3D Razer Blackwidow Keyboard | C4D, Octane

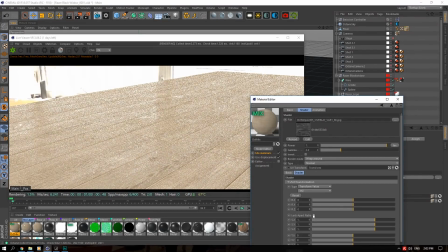If you want to go and change the way it looks, you can go and adjust the scale like that.
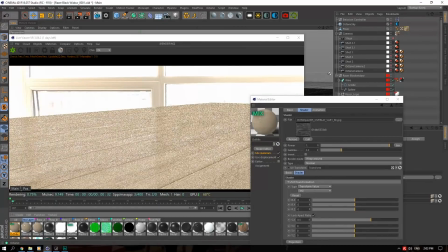All sorts of stuff. But to make this effect very apparent,
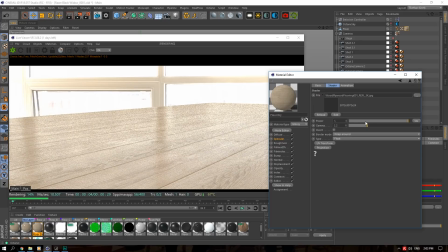the specular on this particular material is very high.
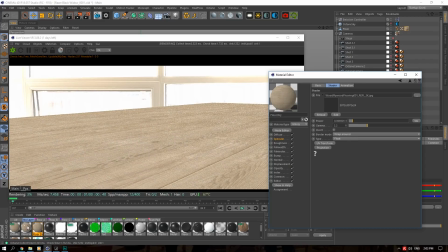So I'm going to just lower this down quite a bit. And then we're going to go and see what this one looks like. See, this is very overexposed. And then now you'll see, you should see a big difference depending on the actual texture I'm using.
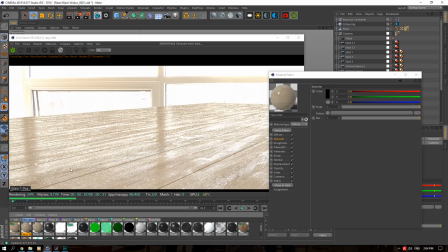But you'll sort of see that you're sort of getting that wettish kind of spotty kind of feel, like someone just wiped the desk.
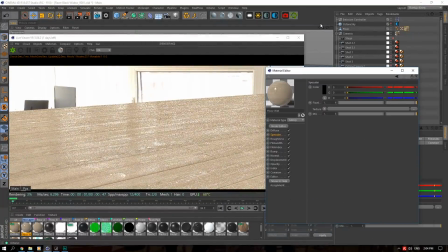But obviously I spent a lot more time on getting this to look the way I wanted to get those minor scratches that I had to add a bit more realism.
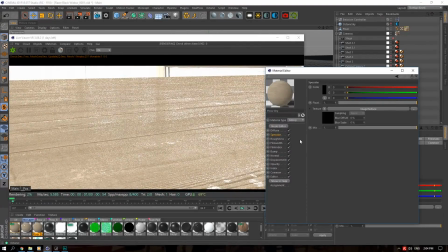Inside the dry texture, I went and added a bump.
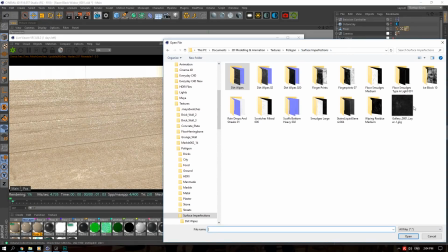And then I went and took a scratch material like this, a scratch texture, and then you get these scratches.
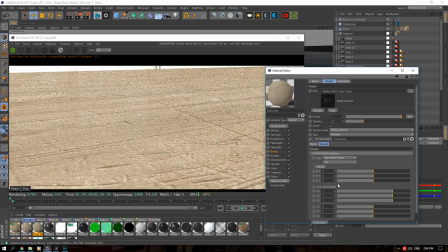Naturally, this is the wrong way around, so I invert it, and then I'll go and transform it and scale it down to the way I want it to look. Point. See, that's more realistic. If it's too harsh, you can adjust the power, but those are the sort of scratches that you'd get on the desk.
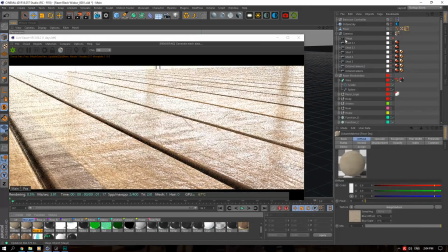So yeah, we're gonna go and replace this floor back to the way it looked. So this one, as you can see, I spent a lot more time on getting this perfect.
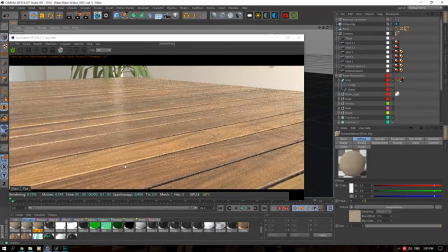And that's why I ended up with this floor. Oh, we don't. There we go.
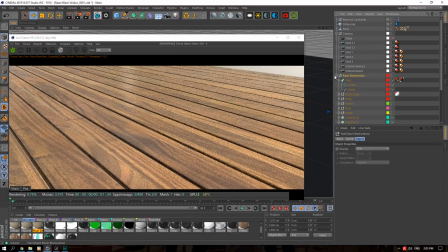That looks right. Now the actual keyboard itself. We'll dive into that now.
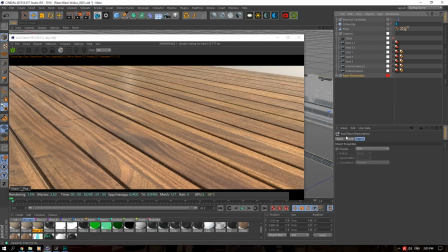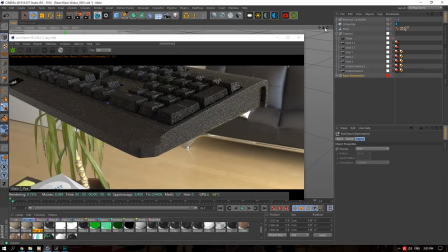The basics, the way I got the realism is I used fingerprint textures in my roughness channels.
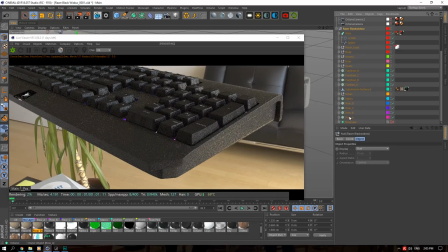The only exception is this actual base of the mesh. Should be that.
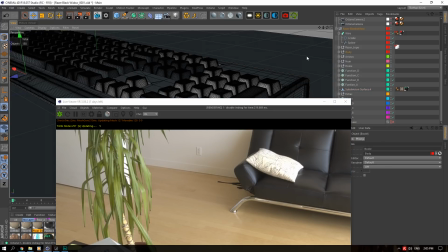Nope, that's not that. Let's just find this thing, the body. The body.
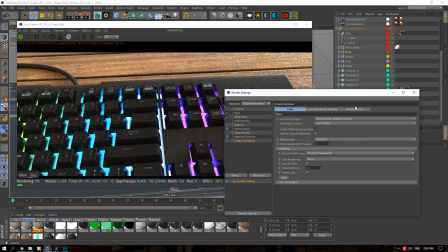Let me turn off this. It's rendering unnecessary things. And turn off the render passes.
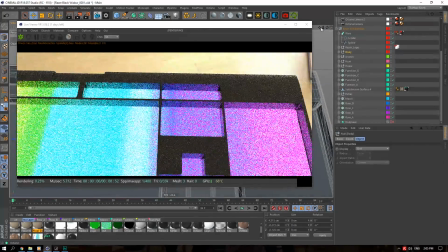There we go. So the actual body, just ignore this color piece.
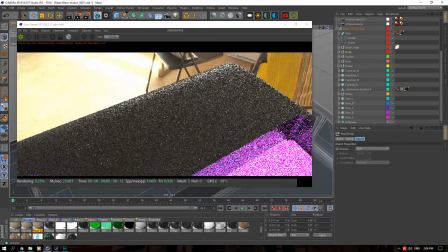I'll explain that soon. Here, if I let this render out a bit, you'll see that there's some fingerprints.
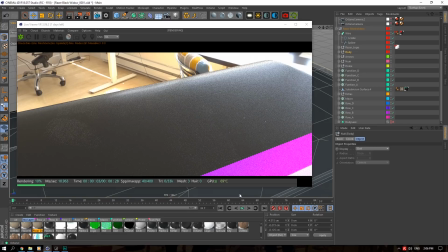Let me just let this sit here. These white spots here, there's some fingerprints. The way I did that is I created a normal material. I just bumped up the roughness a bit, and then I created a diffuse material, which I called overlay. It's just a basic diffuse white material. And then I put that inside a mix shader, and I put the overlay on top of the black.
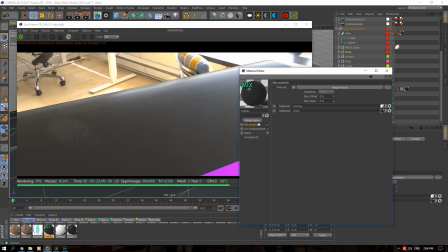And then I used a mix shader fingerprints. So the white parts of this fingerprint texture will show the overlay, and the black parts of this fingerprint texture will show the normal glossy material that's underneath it. Therefore, you have the glossiness and then the fingerprint marks over there.
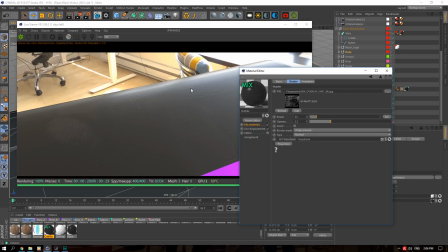And then here I used another scratch material for the scratches inside my bump map.
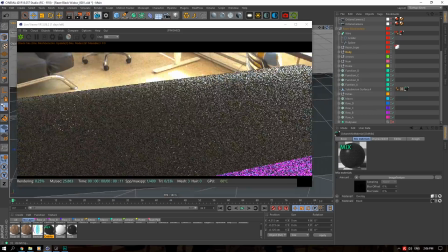So that's how I did the fingerprints for that.
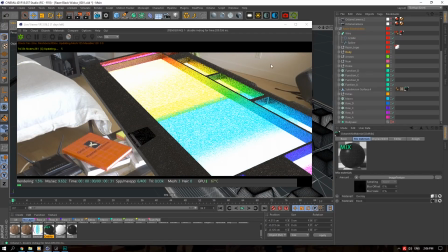How I did them for the keys, however, is a different method. Let's just pop these in.
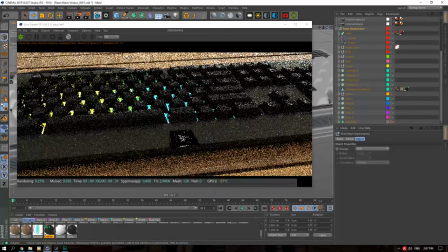The actual keys, I used the... I put the fingerprint materials inside the roughness instead.
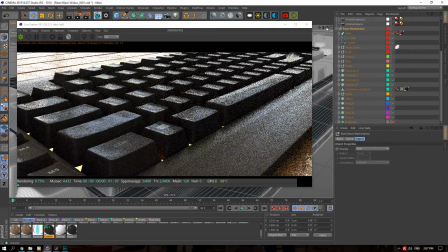So that way you sort of get a greasy type of effect instead of dust.
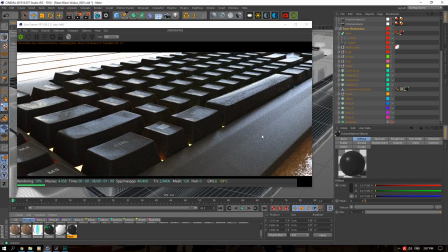When I used the overlay over the black on this base of the keyboard, that sort of gives it a dust type of feel. But you'll see here, it looks like there's a lot of grease. It looks like there's way too much grease and this keyboard is very dirty, but I really wanted to emphasize the fingerprints and stuff so people actually notice that it's there.
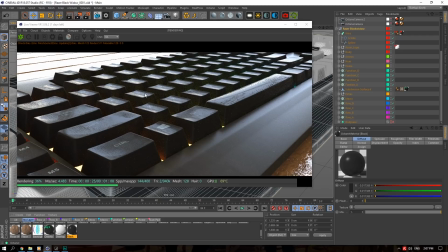My actual keyboard was quite greasy though, so not this greasy, but it was quite greasy, so I really wanted to emphasize that.